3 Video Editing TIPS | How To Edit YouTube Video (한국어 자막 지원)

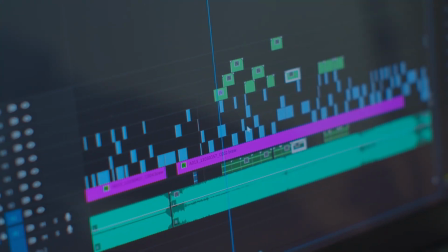In this video, I'm going to share 3 simple and effective video editing techniques used by professionals to make your video flow better. Coming up. Have you ever tried to make a video and spent hours filming your content,
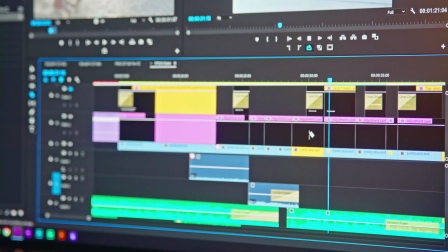but when you try to edit it, you get frustrated because it really doesn't work out and it doesn't seem to flow smooth? Then these top 3 tips that I'm about to share today is going to set that frustration to the rest. Hello and welcome back to yet another Jinius day, all about great tips and tricks in making videos. So if you're interested in making videos online, don't forget to hit like and subscribe. That way you don't miss out any more tips or tricks in the future.
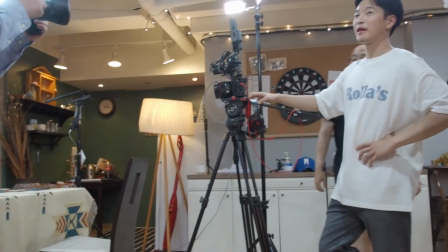And I'm a full-time YouTube producer based here in South Korea.
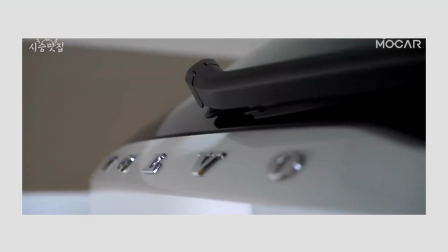With that being said, I use all these 3 tips almost every day for the videos that I make for my company to make them flow as smooth as possible.
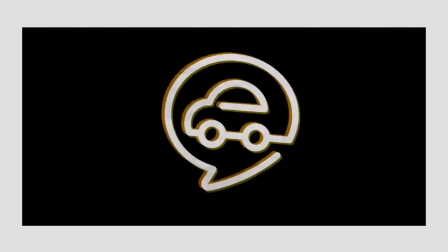Also, FYI, I'm not gonna talk about any technical stuffs on how to do these cuts in certain specific programs such as Final Cut or Premiere or DaVinci Resolve, because all you really need to know in order to do these 3 techniques is just know how to make a simple cut in the program that you like to use. So without any further ado, let's get into the tip number 1. Tip number 1 is the most important tip that I can possibly share, is to use B-rolls and insert shots. The biggest difference between a good video from not so good video is a good video has lots of
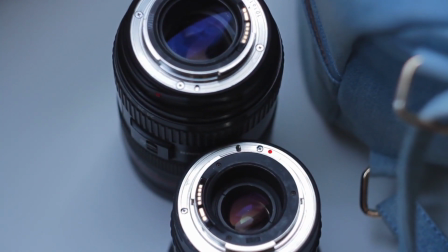details to make the viewers understand the content creator's intention and what they want to focus on. And the most effective way to achieve this is by using B-roll or insert shots.
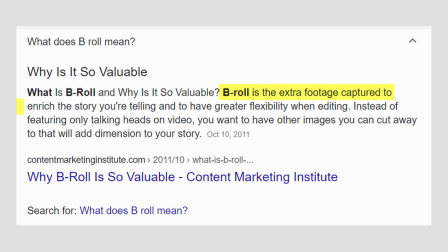So let's talk about what they are. B-roll is the extra footage captured to enrich the story that you're telling to have greater flexibility when editing. Instead of featuring only talking heads on video, you want to have other images that you can cut away to that will add dimension to your story. What does it mean though? B-roll is just a clip or an image that you place it on top of your main talking clip.
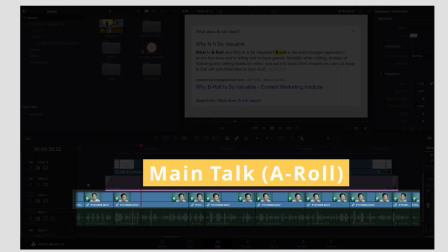So notice how I showed you the screenshot of the very definition of B-roll from Google.
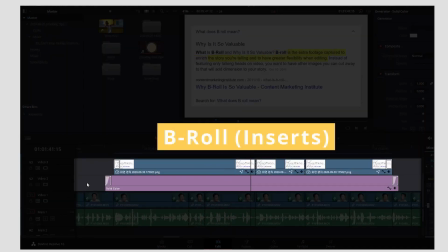That way my viewers can understand what I'm seeing and what I want them to focus, which is the definition of B-roll in this case. Similarly, insert shots are detailed shots of the stuff that you're talking about.
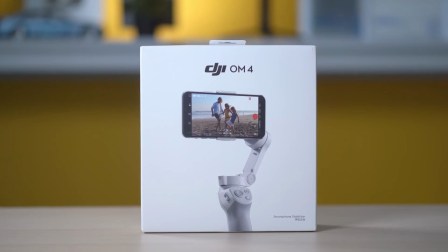For example, if I'm talking about Osmo Mobile 4 that I reviewed just last week, instead of me talking about it,
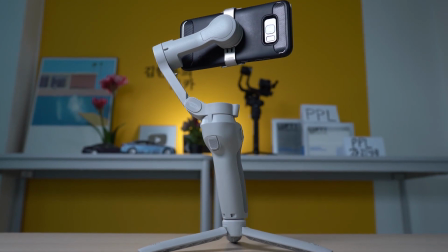I can just run the images of it so then my viewers know what I'm talking about and they can pay attention to the product rather than my face.
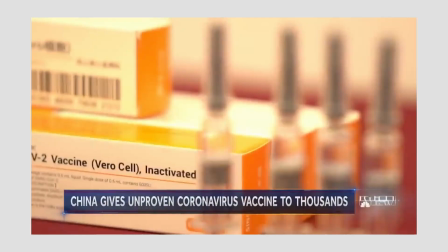Also, if you watch any news channels, you'll see it's full of insert shots,
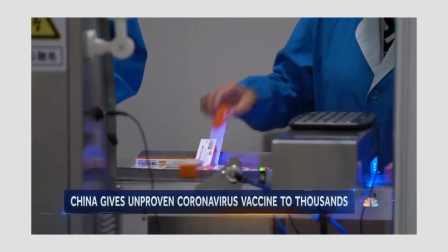so that way it helps the viewers to visualize the scene and the story instead of just an anchor's face. Plus, B-rolls are great when it comes to editing because you can hide your jump cuts,
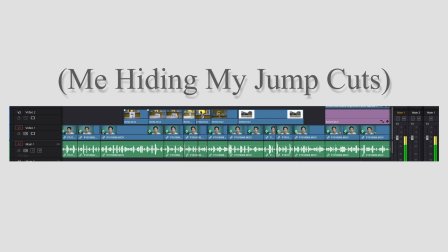so make sure to incorporate lots of B-rolls and insert shots whenever you can to make your viewers understand what you're talking about. Tip number 2 of video editing techniques is L cuts and J cuts, or is it this way?
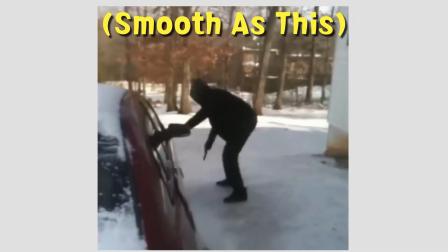These 2 methods are my personal favorite because it can make your video flow so smoother with very little additional effort. And what they really are is not syncing your video and audio for a brief second when the cut is happening.
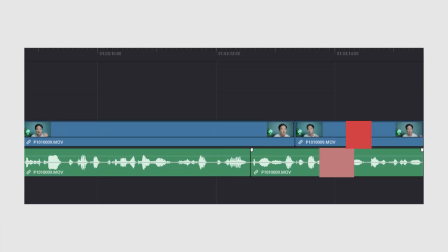A J cut is when the audio leaks into your previous clip.
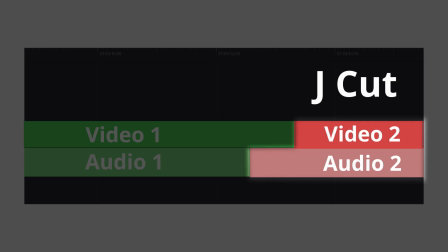This is called the J cut because on your timeline it looks like the J. And here's an example of my personal favorite YouTuber Peter McKinnon in one of his vlogs.
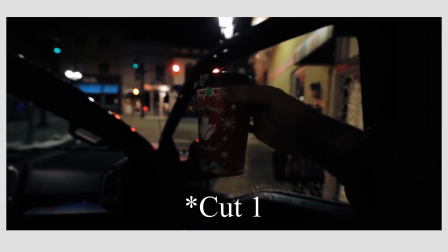6 a.m. Don't judge me. Alright, welcome back to the vlog, episode 2.
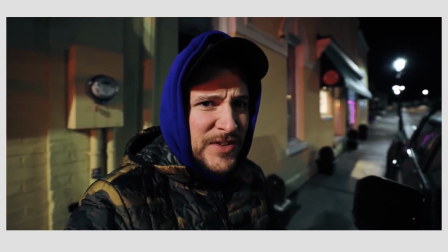We decided to kind of get an early head start on moving everything out of Main Street.
Notice how his speech came in first before the cut actually happened.
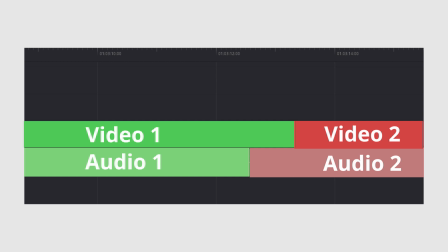J-cut works really well because we tend to look at where sound is coming from in real life. Therefore, when the sound is leaking to the previous video, we expect that something's gonna happen in the next visual part. Just think about you turning your head when your name is called somewhere else. In a similar manner, L-cut is when the video leaks into the previous cut. So it's sort of like the opposite of the J-cut, if that makes sense. And just like J-cut, L-cut is called the L-cut because on your timeline it looks like the L shape. L-cut is really effective in presenting the reaction. So watch this 3-second video that I make to demonstrate this point. 1 with just straight cut and 2 with an L-cut.
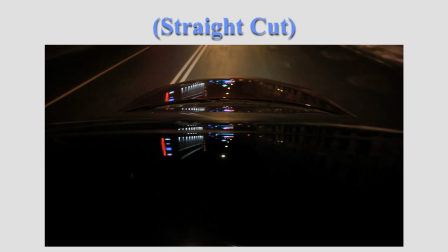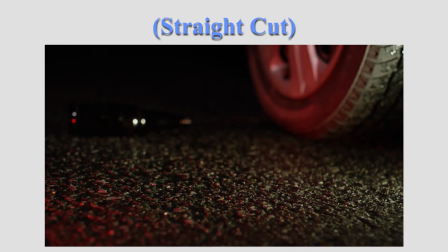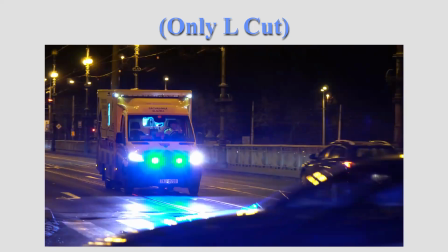As you can see, off syncing your audio and video between cuts can make your video flow so much smoother. The last but not the least, tip number 3 is to use a straight up titles or your banner.
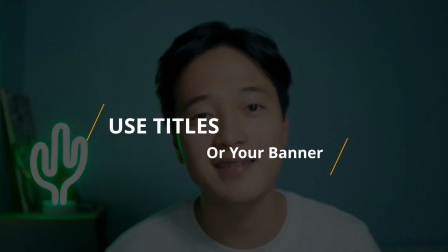You've been seeing my straight up titles and they're there to enhance my video. Obviously, this kind of editing techniques does not always work depending on the videos that you're trying to make,
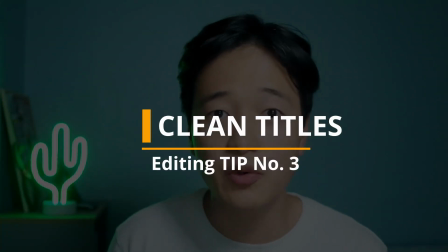but when it does, it is really simple and clear way to navigate your viewer through your videos. My favorite example of title or a banner is my another favorite YouTube channel channel, Film Riot. They insert this logo sequence every time when they're discussing this topic to the next topic. That way viewers know they're now in a different section of the video. But as I said, this kind of edit doesn't always work because they create pause between your edits, so be mindful of what cases that you might want to use. And moving on to the conclusion.
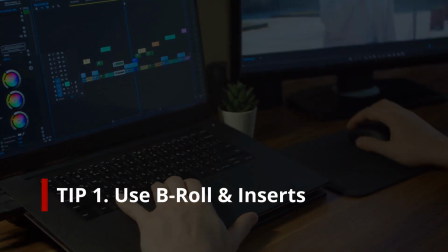Let's do a small recap. Tip number 1 is to use B-roll or insert shots to enhance your story and put details into your story.
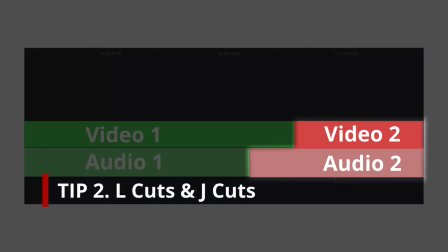The tip number 2 was to use L cuts or J cuts to lead into a cut or leave away from the cut.
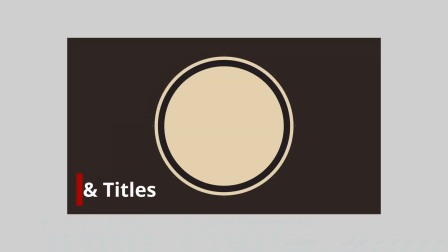Tip number 3 was just use straight up titles or your logo, but be mindful of when you would want to use it. And these 3 tips are all I have today. If you liked the video, if it was helpful, don't forget to leave a like and subscribe because more tips and tricks are coming up very soon. Until next time. See ya! I was actually writing a script for these videos. I find that 4 or 5 tips that I prepared is more onto the shooting side. So maybe next time I'm gonna discuss the things that I learned shooting videos for other YouTube channels.